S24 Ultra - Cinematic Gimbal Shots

how to record epic cinematic shots with your android phone at the moment we're filming with the s24 ultra and the most cinematic gimbal on the market the hook m6 the tips are universal so it will work for mostly any android phone the frame rate that will give you the buttery smooth footage is 4k 60 frames per second when you film with gimbal the footage is smooth but when you slow it down a bit more
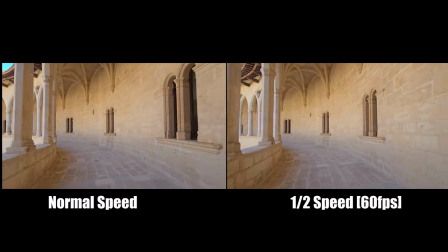[0:19]
it's getting buttery smooth when
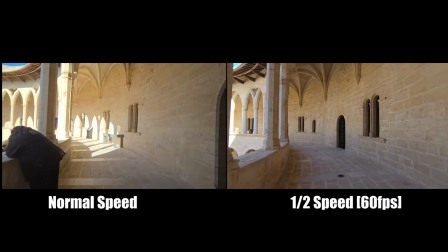you visit epic viewpoints don't forget to get with you an extension road it's ultra cheap 15 to 25 dollars
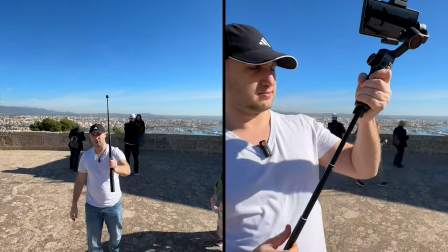[0:36]
and you can do epic review shots and epic low angle shots you
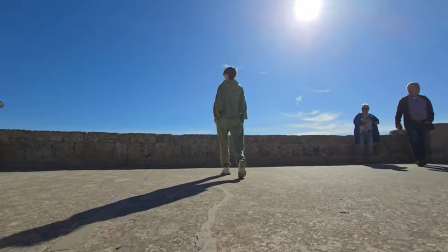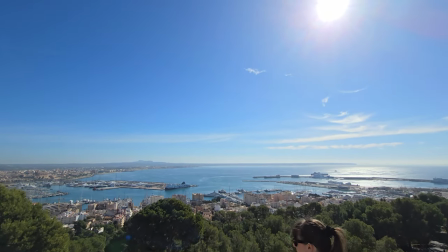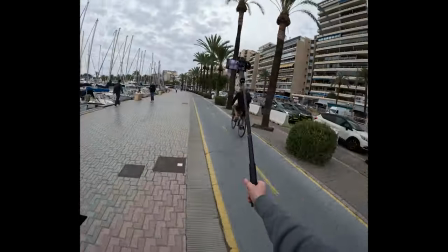[0:55]
can use the same technique for fast moving subject and it looks amazing when
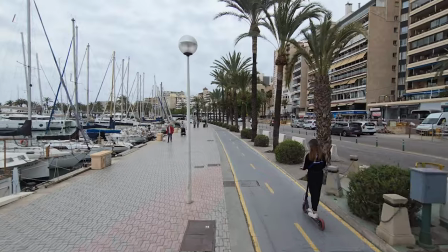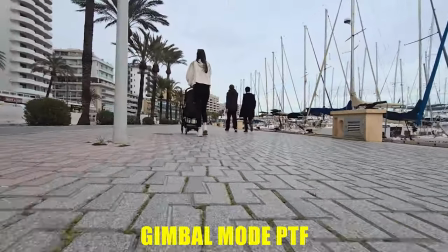[1:08]
you switch to ptf mode you can combine low angle push shot with an
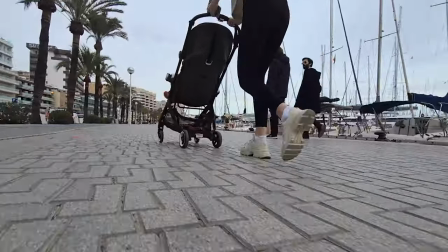[1:12]
orbit shot and it looks really interesting but
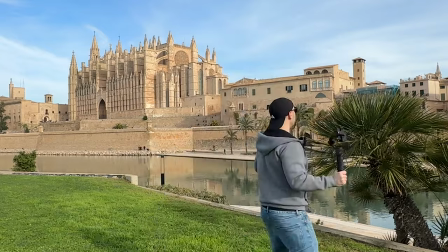[1:18]
they don't tell you how to make it epic the trick is introduce foreground the foreground are all the bushes and trees you can find around you they will make your shot very
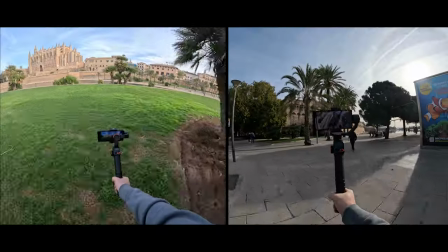[1:27]
dynamic here it is how it looks the
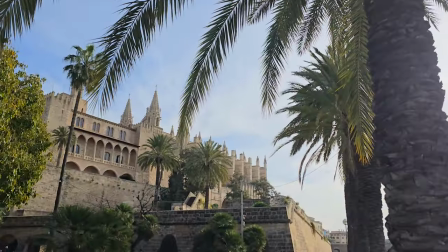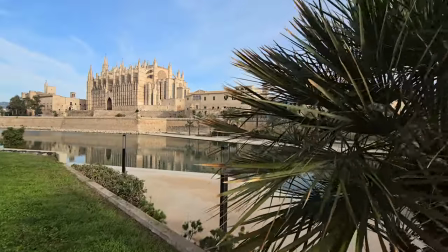next epic shot is the push tilt it's ideal to record gigantic buildings that don't fit into frame there are two ways to execute that shot the first one is to
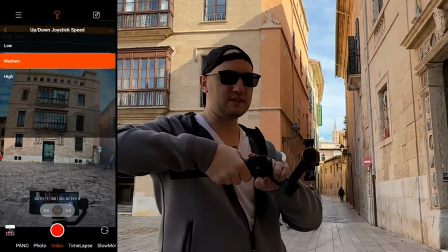[1:50]
put the gimbal in pf mode hold it horizontally switch the joystick sensitivity to low before you start filming adjust your starting point the
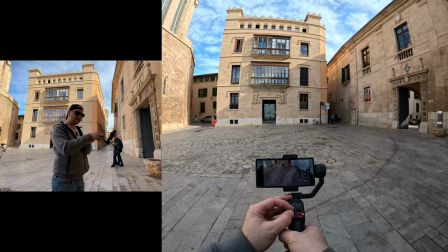[1:57]
phone to point down with two fingers pinch the joystick and push it halfway while you're slowly
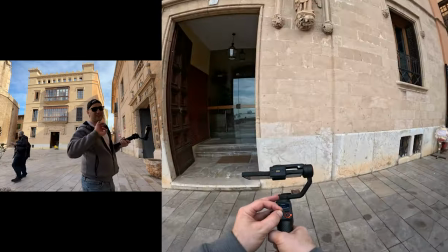[2:03]
walking it takes a couple of tries but the shots are epic the
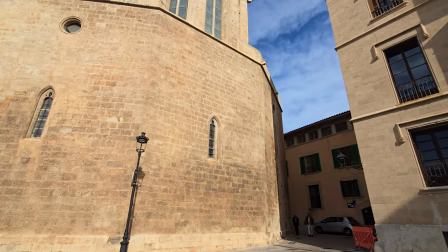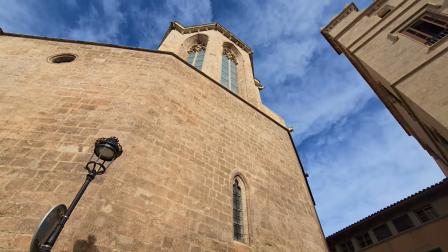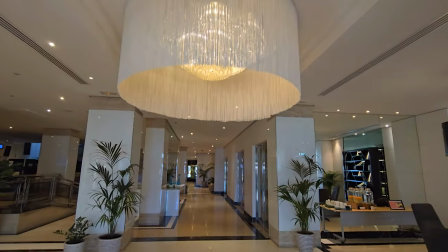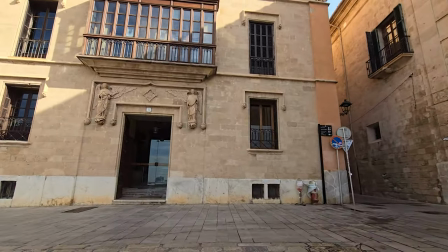second epic option is to record a person for that one we switch the gimbal in ptf mode and go the
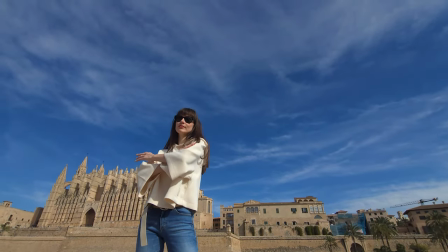most epic shot that rules them all is the dolly zoom and it's ultra easy to be executed in
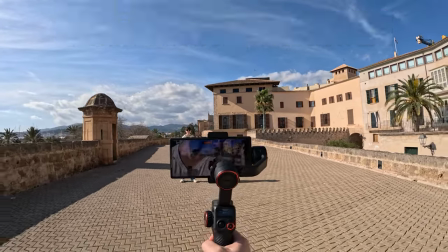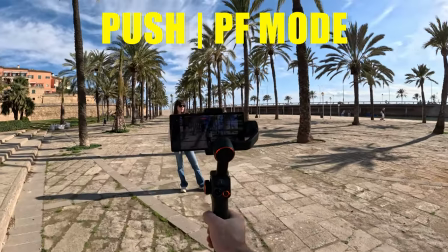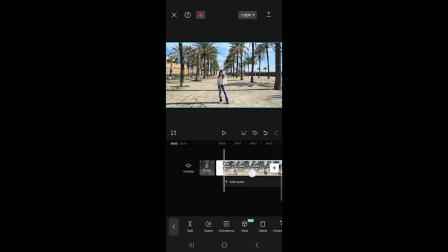[3:10]
the editing application create a keyframe in the beginning and at the end of the video after that just zoom in the white shot we can't skip the orbit shot from the list because we have the ultra white and the ultra telephoto there are three ways how to execute the perfect epic
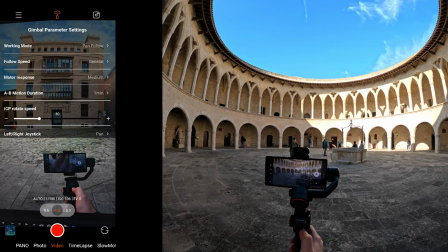[3:30]
orbit shot first we start with the fully manual way to get the buttery smooth shot you have to reduce the gimbal sensitivity and the gimbal motor
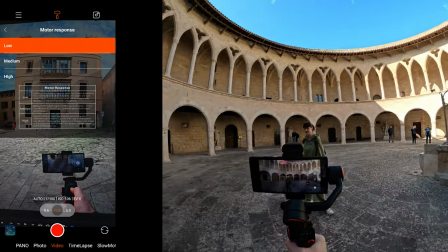[3:38]
response in that way you get more precise control over the rotation the second tip is to start the movement
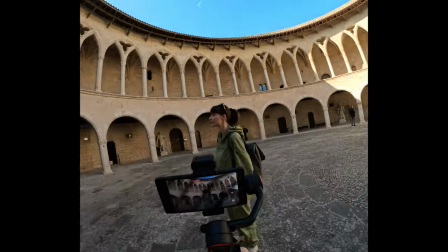[3:45]
from far away like that you'll have time to synchronize your walking speed with the rotational speed